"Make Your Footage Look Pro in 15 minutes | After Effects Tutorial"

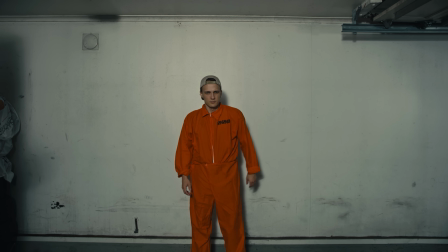In this video, I'm gonna make this clip go from this to this.
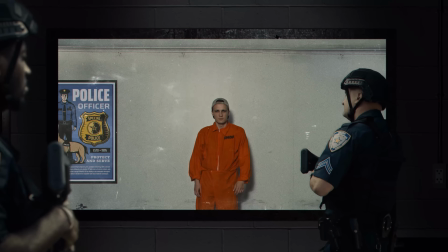And I know that it looks hard to add visual effects like this, but I can promise you that it's actually super easy to do.
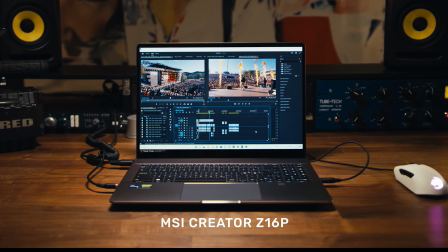This video is sponsored by MSI, and I'm using the MSI Creator Z16P laptop in this tutorial, and it's the most powerful laptop that I've ever used.
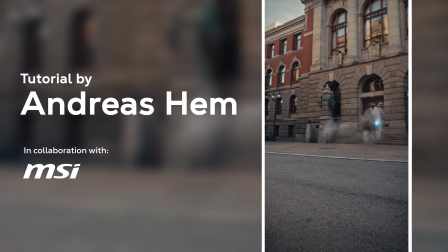I'm super pumped for this tutorial, and I really hope that I can inspire you guys to take your footage to the next level.
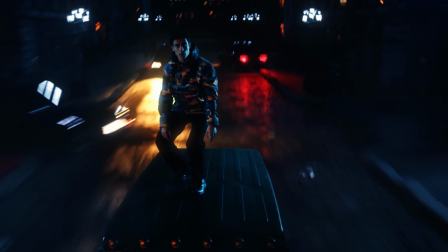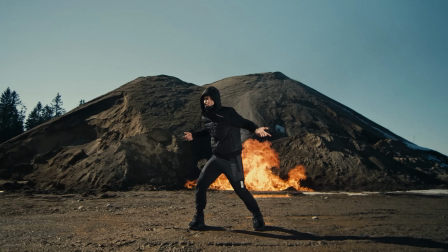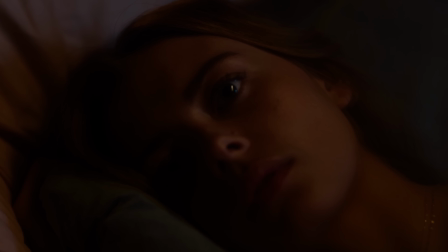And by the way, I created a Dropbox link with most of the assets and the footage that I'm using so that you can follow the tutorial as I'm doing it.
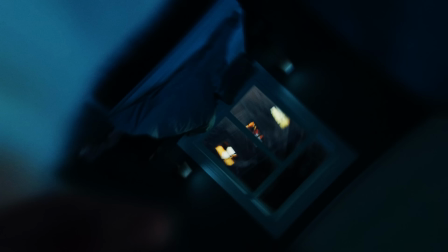Link is in the description.
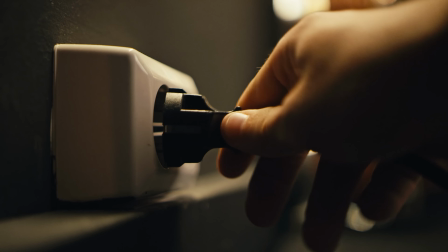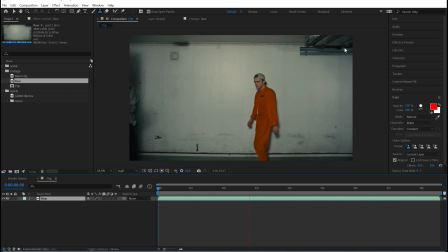Okay, so this is what the original clip looks like. I shot this in a garage, and as you can see, there's like trash laying around. There's a fan here and the garage door here. And these objects are actually very easy to remove. All you gotta do is to select the clone stamp tool and just start painting things out, just like you would remove objects in Photoshop.
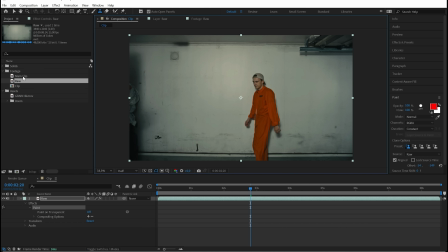But to save time, I've already done this. So here's what the final clip looks like when all of the objects are removed.
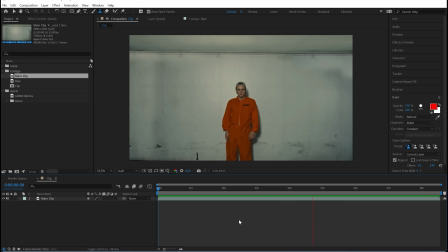And I know what you're thinking, this clip does not look like much, but trust me, it has a lot of potential. The first thing we're gonna do is to create a new camera. Go to Layer, New, and hit Camera.
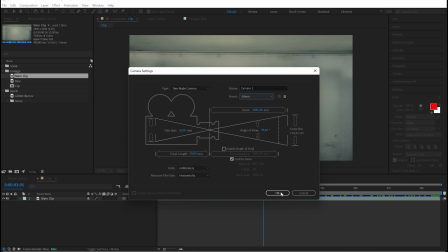Make sure that it's a 50mm and press OK. We're gonna make our layer 3D by checking this box.
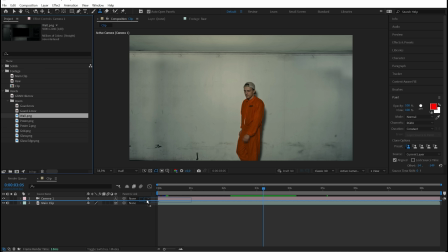Then I'm gonna go up to the asset folder and drag in the wall PNG on top of our footage and make the layer 3D.
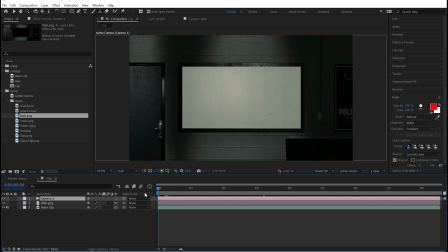I'm gonna select the camera layer and go all the way to the beginning of the timeline. I'm gonna hit P to bring up position and create a new keyframe. Then I'm gonna go all the way to the end of the timeline and start bringing the camera closer to the window, just like this. And now if we play this back, we're gonna see that it looks like garbage. I mean, it almost looks like this is a TV.
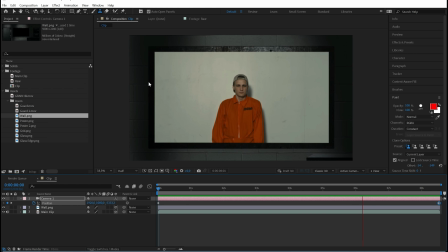And the reason for that is that there's no parallax here.
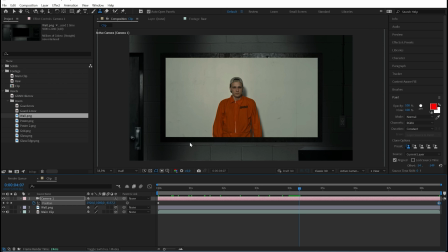There is no revealing of the room, which we should be able to see when the camera is tracking towards the window. So to create that illusion, we're gonna select our footage layer, hit P, and start pushing it back, just like this. I'm actually gonna push it all the way to 2500. And now, if we play this back, you'll see that it looks so much better.
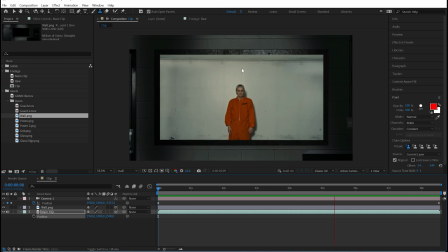Now we can see that the room is starting to reveal itself, which is what would happen if we actually shot this on a dolly track, which is both cool and realistic looking. And now with the animation out of the way, we can start adding some cool details. And I'm gonna start by adding in a poster on this wall, and it's actually very easy to do that.
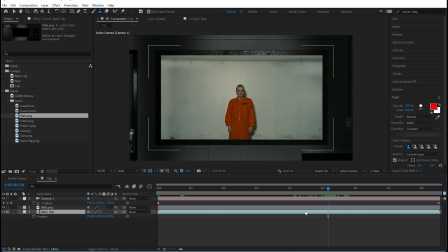All you gotta do is to select the footage layer and duplicating it by hitting Ctrl D. Then I'm gonna select this poster, I'm gonna hold down Alt and drag it on top of our footage. And what I just did is that I replaced the footage with the poster, so that the poster is also stuck to the camera movement. Let's see what it looks like.
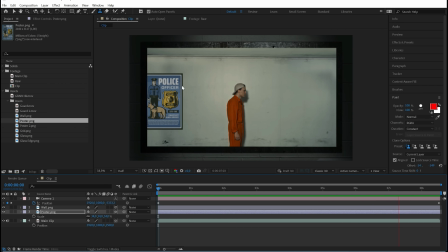Okay, it's starting to look decent. I actually like having the poster on the side here, because I think it really helps selling the parallax effect.
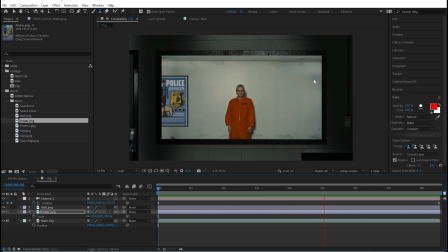Yeah, I think it makes the camera movement more convincing. I think it looks like we're almost coming into this room.
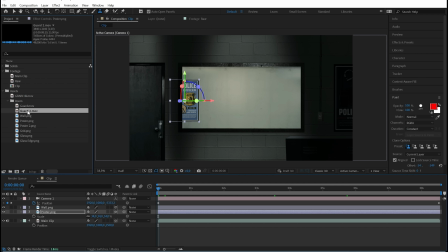The next thing I'm gonna add is some sort of foreground. And I found these security guards on Shutterstock that were shot on green screen that I just keyed out myself.
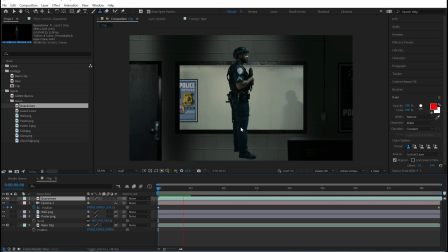I'm gonna drag that in, and if I play this back, you'll see that it does not stick to the motion of the camera. And to fix that, we're gonna make it 3D. And now if we play back, you'll see that it's stuck to the wall, basically.
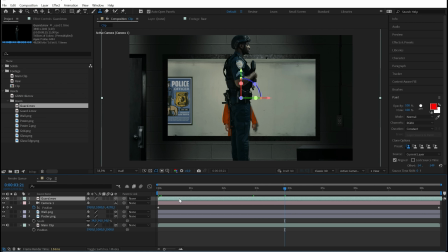And I don't want it to be stuck to the wall. So I'm gonna hit P and just start dragging it towards the camera, just like this.
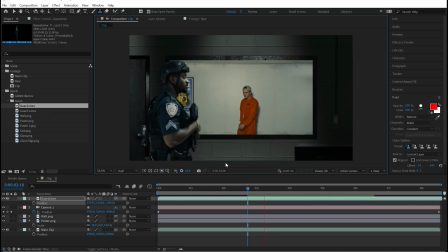And just move it a little further down, somewhere around here. Let's play it back. Okay, nice. I'm just gonna move him a little bit more to the left so you see more of the poster, like that.
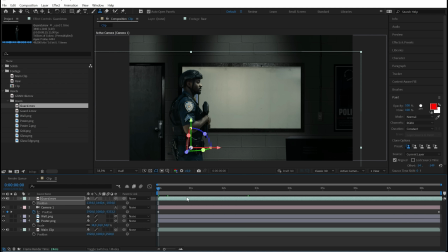Dope. And I actually want the guard to react as I come into the room.